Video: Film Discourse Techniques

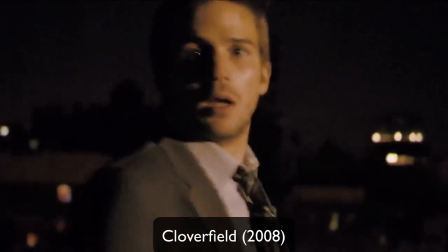(20:39)
We also see them used almost entirely in found footage-type films, like Cloverfield,
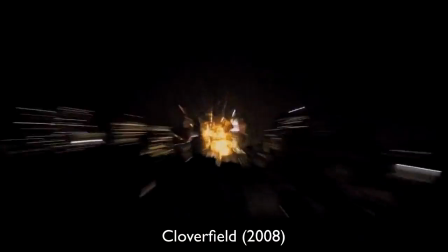(20:44)
in which the film is shot throughout to appear to audiences as if it was found on a handheld camera.
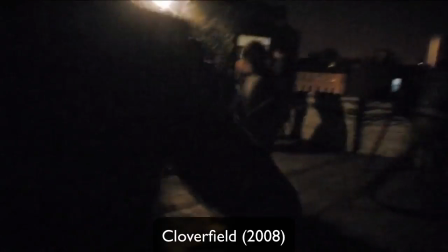(20:50)
In this case, handheld shots are used to make the audiences feel like they're part of the action, heightening all of the emotions felt by the actors.
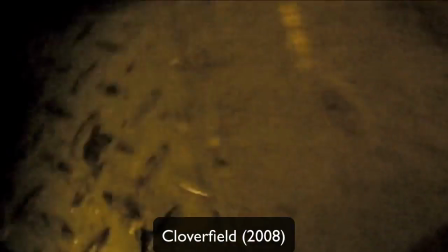(20:57)
One of the core reasons why this format is popular in horror and thriller films.
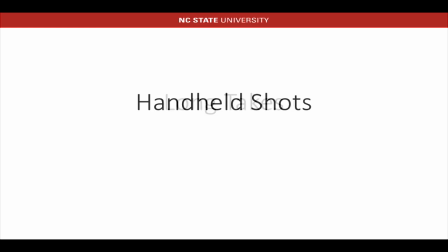(21:03)
And with that, we have our final movement technique, as well as the last discourse technique we will be discussing, the long take. Before we discuss the long take in particular,
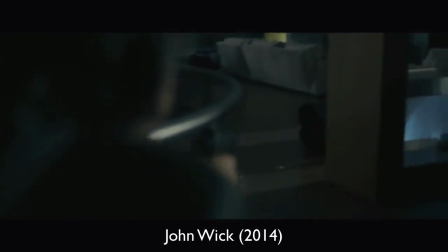(21:14)
it's important to note that the length of shots used in film is an incredibly powerful tool used by filmmakers.
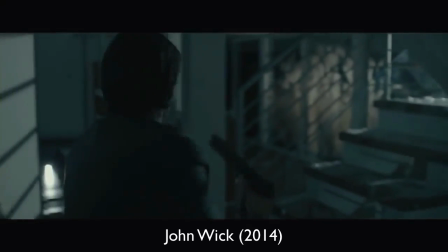(21:21)
Generally, the shorter the shot lengths, the quicker the pacing feels, and the more action-like a film will feel.
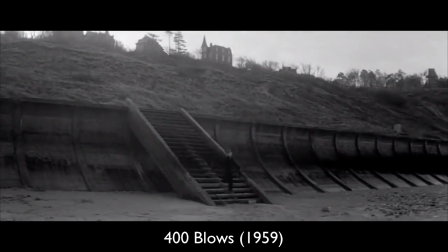(21:27)
On the opposite end of the spectrum from quick takes, we have long takes,
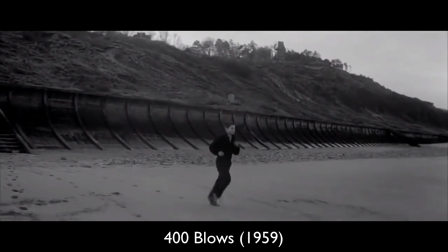(21:31)
which are, as the name implies, one long continuous shot, not broken up with edits.
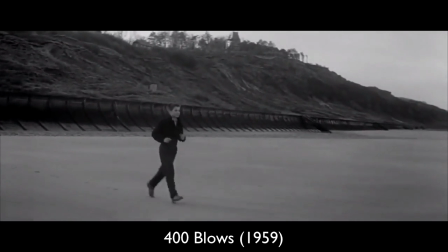(21:37)
To pull off a successful long take requires a lot of skill from everyone involved in the filmmaking process.
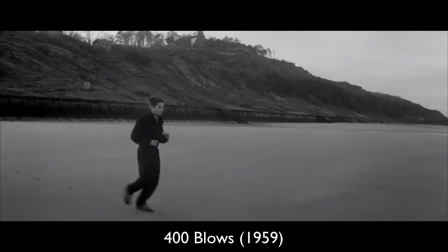(21:43)
Not only do actors in the scene only have one chance to put out their best performance, but every single element of that long take must be perfect at the time of shooting.
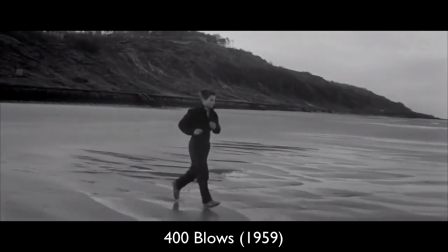(21:52)
Because of this difficulty, however, some of the most famous shots in all the film happen to be long takes, like this particular shot from 400 Blows.
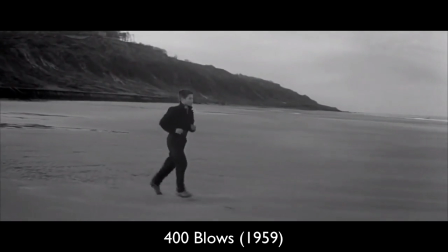(22:01)
In this famous scene which concludes the film, we follow the protagonist running down to the beach, away from his detention facility.
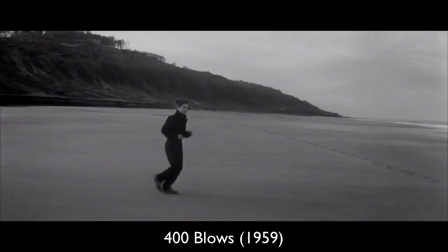(22:07)
It's important to know that this boy has had an incredibly rough life, and has never seen the ocean before.
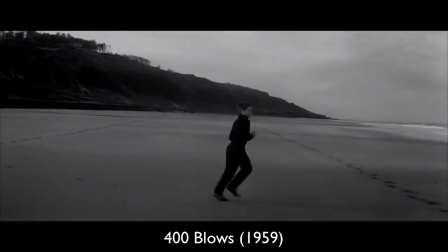(22:14)
In this landmark final long take, we watch as he runs away and down to the beach,
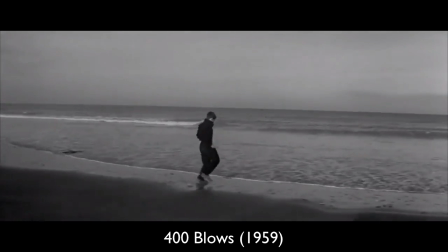(22:18)
adding a sense of realism and allowing the audience to realize the scope of his wonder at viewing the ocean for the first time.
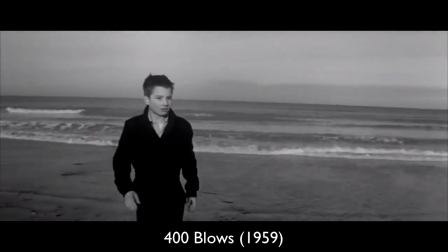(22:26)
Furthermore, the final zooming in on his face which signals the end of the film leaves the audience in total contemplation over what he is feeling through his facial expression.
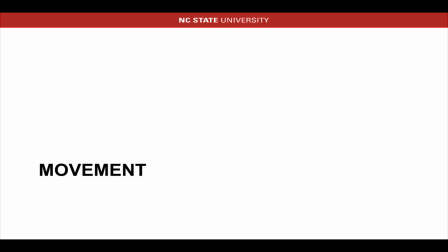(22:37)
And that wraps up our discussion on movement as a theme of visual rhetoric. Of course, I haven't brought up anywhere near the amount of techniques that exist in film discourse on the whole,
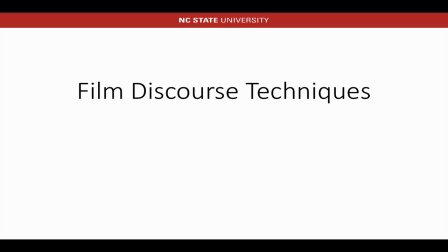(22:46)
but I hope this primer on film discourse technique, specifically focusing on visual rhetoric themes, an image with shots, angles, and color, and movement will be of use to you. There are a myriad of visual rhetoric techniques that the medium provides us, which aren't afforded for in other mediums, like text or comics,
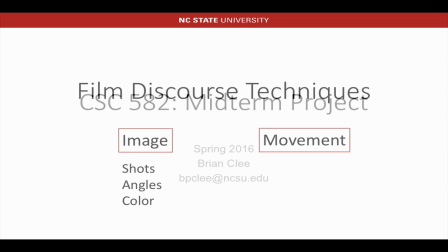(23:05)
and having a background knowledge in these techniques is core to understanding visual forms of narrative and how to create them effectively.
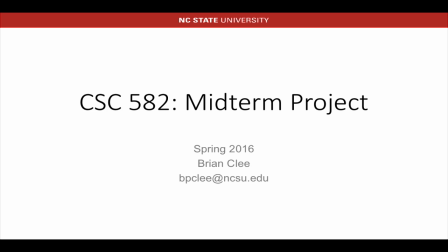(23:12)
My name is Brian Klee, and thank you for watching.